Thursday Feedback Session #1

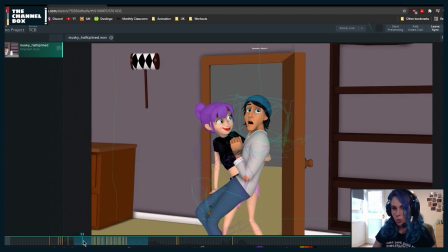(26:29)
I think when he's coming up,
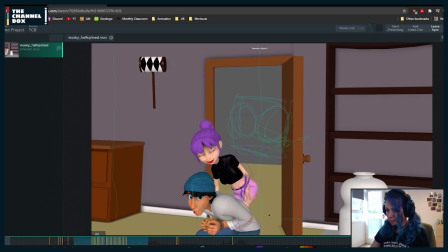(26:36)
it could be around here, it could be just a matter of the rotations of the hips, or it could be the legs that are doing something weird, but it feels a little bit odd. If you track this edge,
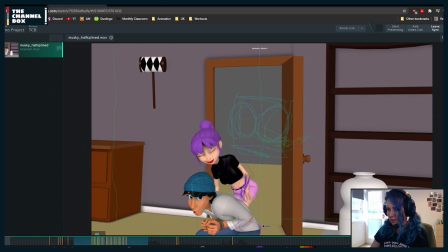(26:51)
it kind of just goes down and then it goes screen left and then it goes screen right. Again, it feels like for one frame it just goes screen left.
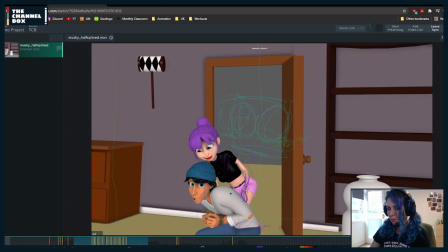(27:05)
It could be just a matter of the rotations of the hips. It feels like if you check your curves, check like all the rotations, you might have some weird thing happening there.
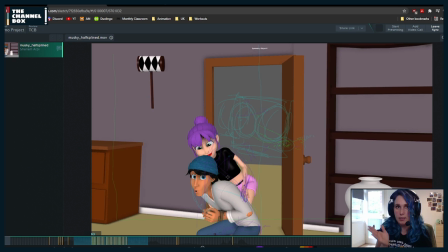(27:20)
And if it's all clean, then it could be just the leg that suddenly maybe moved and it's creating that effect. And then
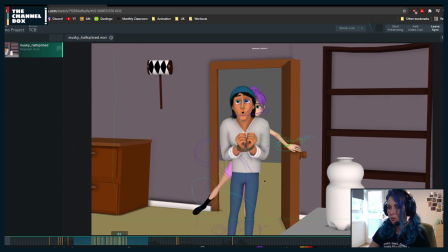(27:35)
when he comes up, I would overshoot his body up and down a little bit.
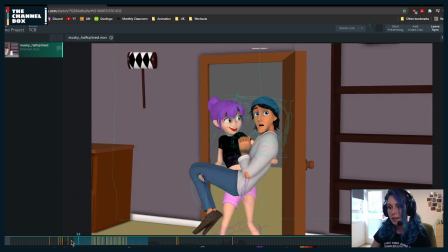(27:41)
Right now it feels very controlled, especially because he's super excited and has a lot of energy,
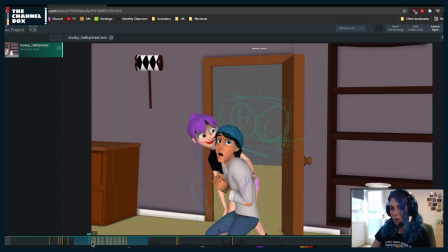(27:48)
especially how the torso comes up, but the hips go up and they just stay here.
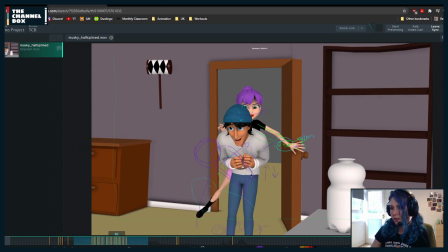(27:55)
Once they've reached this, they just stay there. So I would overshoot it a little bit more so that it feels a little bit more energetic and bouncy.
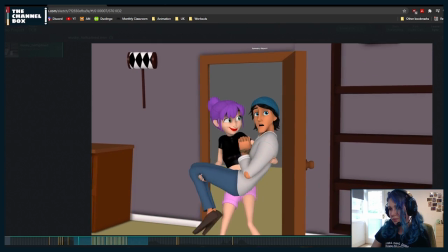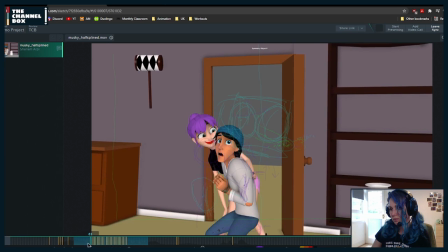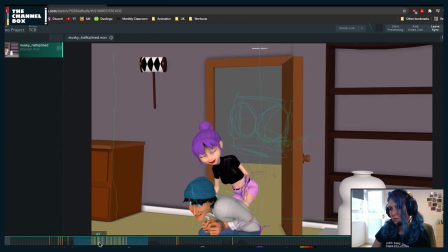Yeah, there's something happening with, I think, the rotations of the body, basically, because if you track this edge in all of this area, suddenly it changes the shape in just one frame.
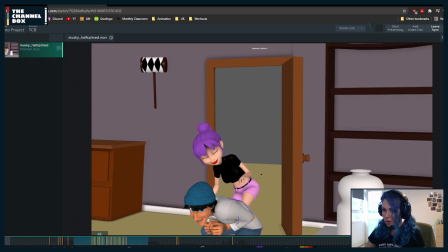(28:44)
Let me turn this off. It goes from this to this. So I would just double check what's happening with your rotations. It could be your rotations in X on the
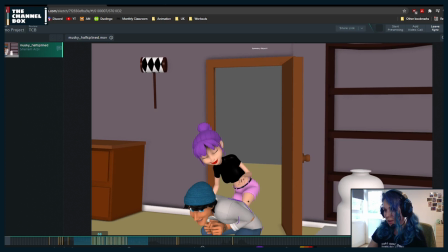(29:01)
torso controls, or if you can't find anything. I know that these rigs have some kind of sculpt controls on the chest that you can adjust a little bit so that if nothing else works, you can just cheat it.
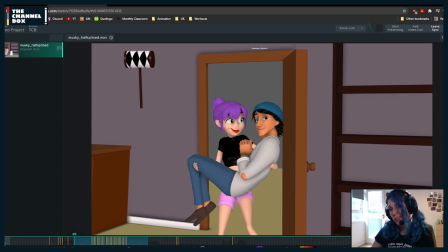(29:20)
When nothing works, that's the only option.
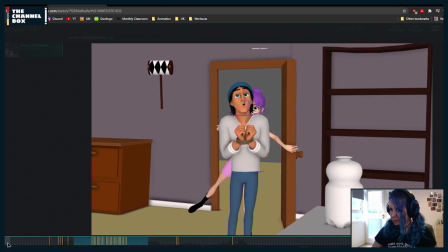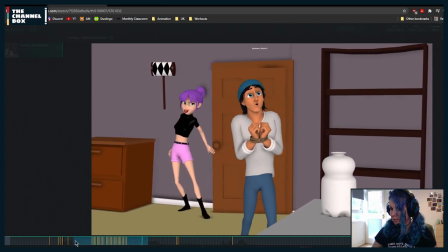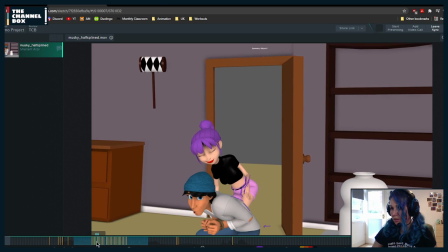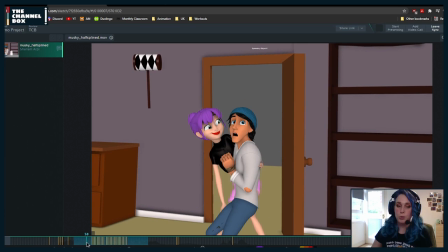(29:39)
Right now he's closing his eyes only for two frames, which is like best basic blink.
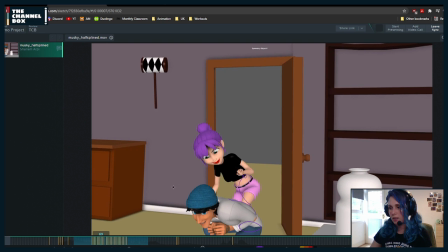(29:48)
I would probably already close his eyes around frame 68,
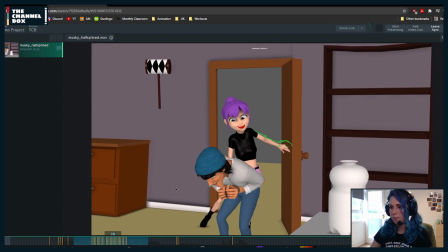(29:53)
and I wouldn't open them maybe until frame
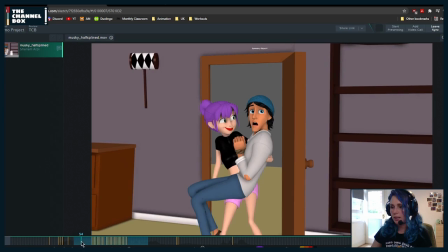(30:01)
80, just because he's in a weird position and it's all happening so fast that first, our head wouldn't be able to process all the images that are happening with us moving so fast.
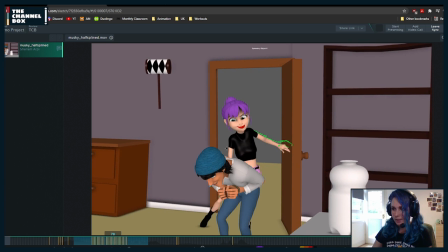(30:18)
And also because suddenly you get this where it's just the white of the eye and it's not very appealing. So if you just close it, it gets rid of that problem.
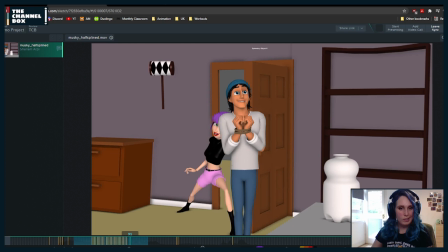(30:32)
And let me just quickly check. Yeah, nothing is burning.